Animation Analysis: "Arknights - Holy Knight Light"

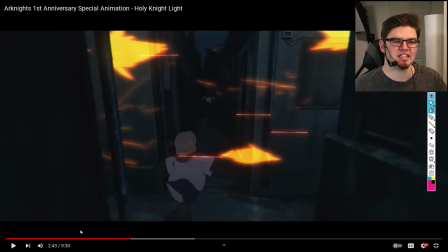[16:26]
It gets the point across, and that is all you need sometimes.
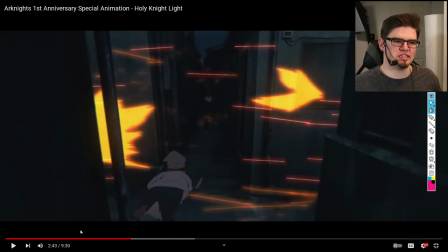[16:30]
I personally would have liked to see a little bit more done with these muzzle flares and the bullet traces and all that, just because it adds a little more urgency to see more of them and more love put into them. seeing little highlights like this kind of makes you lose that that aggression
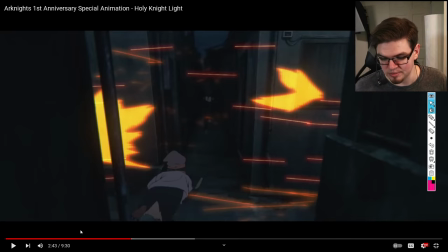[16:46]
that anticipation that anxiety that's supposed to be coming with the knowledge that they're being chased down you want your heroes to feel at risk and really limiting the risk here visually does kind of negatively impact that a little
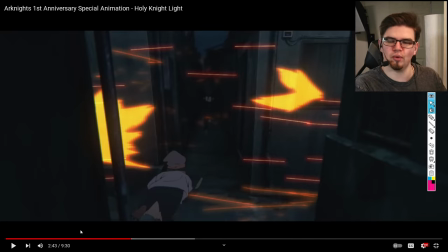[17:01]
bit it's obviously not the whole point of this project but it is something to think about while you're working on shots like this when and where to cut out those details. I would have put a little bit more time in here if I were the director.
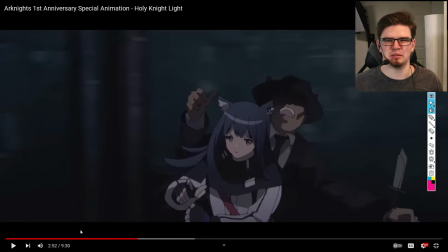[17:14]
This specific shot kind of caught me off guard and felt a little bit clunky purely by the way that she moves here.
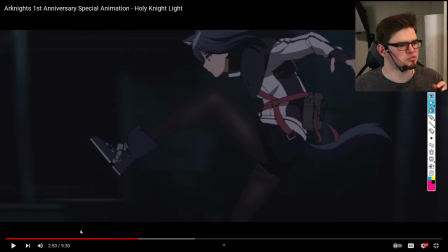[17:20]
If I were to play it straight through like this, you would kind of start to see what I mean just going frame by frame that it feels a little bit jagged, pretty stiff.
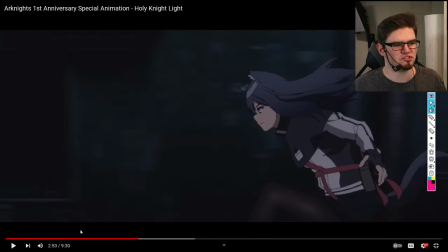[17:29]
She's just kind of in the air for an undefined amount of frames just to make sure that they get through space,
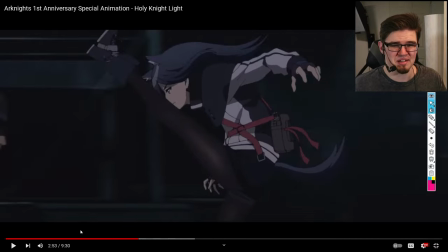[17:37]
but it makes her feel like a still image this is something where the timing director probably could have done a little bit better getting this to land right but it's just as
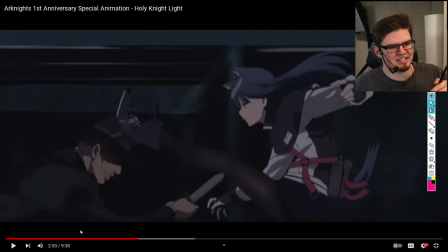[17:49]
you see she's just kind of moving her foot they're trying to make that impact feel more strong but after she's been just
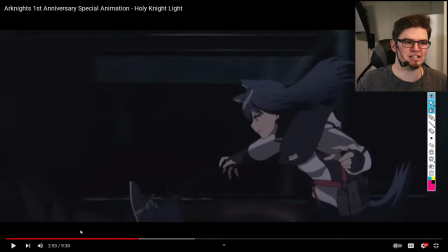[17:58]
floating through the air in a straight line with her legs straight up with that many frames you really lose that impact and again that urgency.
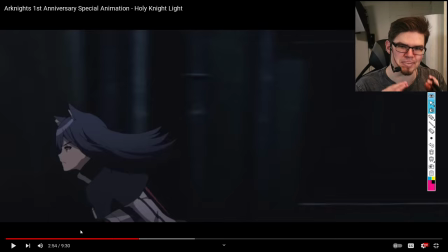[18:07]
The little things, little things can affect animation in a big way and finding that balance is extraordinarily hard. I do believe that this was like their first project as like an animation team but
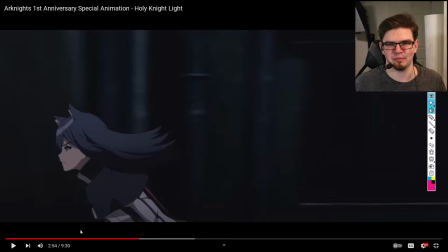[18:22]
these are the learning mistakes that we have to make in order to better ourselves for further projects.
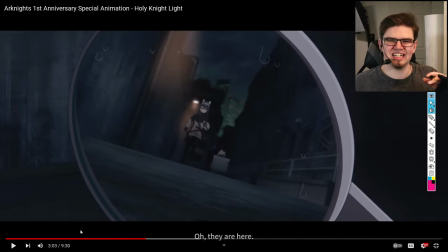[18:28]
This shot here of them running in this mirror is yet another thing that I wish they kind of put some more effort in because it's just a few frames of them just kind of bounding up and down. There's no dynamicism to this. It just feels straight and blocky and very stiff,
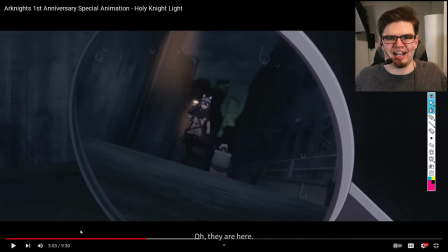[18:46]
like somebody's staring at you with their shoulders rolled back and just like it doesn't feel good. I personally would have taken, I believe this is Texas, probably, I would have taken her and have her leaning forward more having that dynamic movement towards the
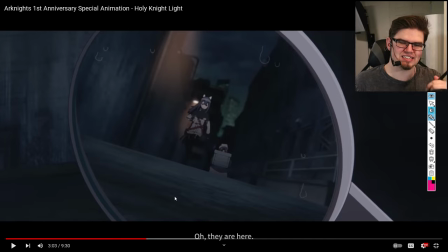[19:05]
camera because i know it's hard to do in a front-facing angle like this but you have to have the character lower their center of gravity to make runs feel a little bit more natural that's why characters like naruto as excessive as
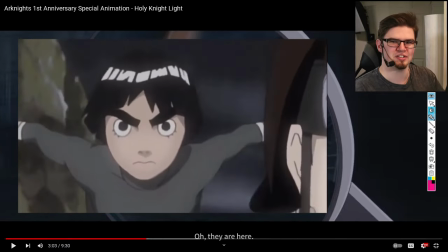[19:19]
that style is for running and how goofy it looks out of context is dynamic for a reason.
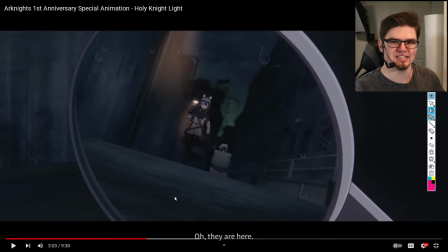[19:26]
It's memorable for a reason. It is a very specific look.
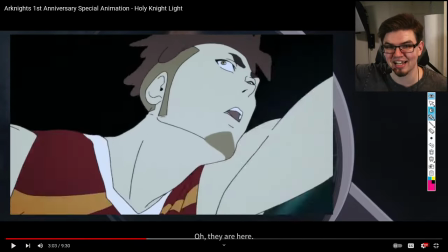[19:30]
Devilman Crybaby is a great example of just throwing everything out the window about physics and making it look correct in a run,
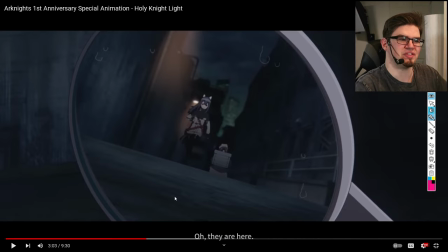[19:39]
but just having that dynamic movement, that explosive visual of having them run. It looks so goofy out of context, and even in context it kind of looks goofy but it still looks great because they made the characters feel like that run
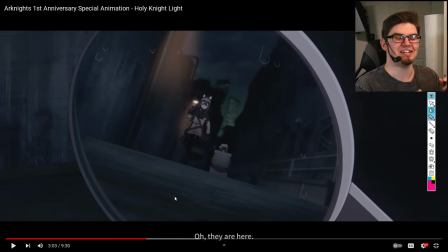[19:56]
was their last run it made the energy just so explosive to meet the visuals you know it's just there's a lot to it and
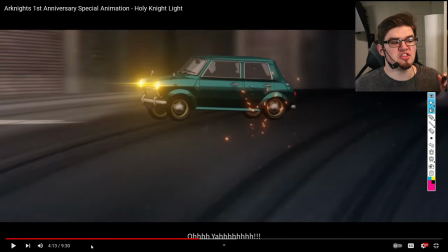[20:07]
of course i had to talk about this scene here this was a very well done
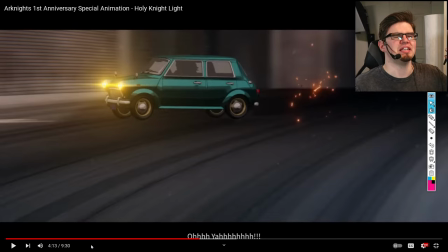[20:13]
car a cg car can be so difficult to animate. You have to make sure that the car feels like a character. And in this case, it felt like a character. Maybe a little bit cartoony, but that works. It fits. It feels good in the context of the animation.
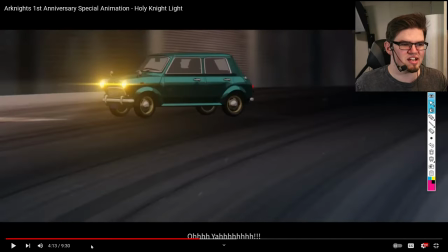[20:30]
The car itself has character.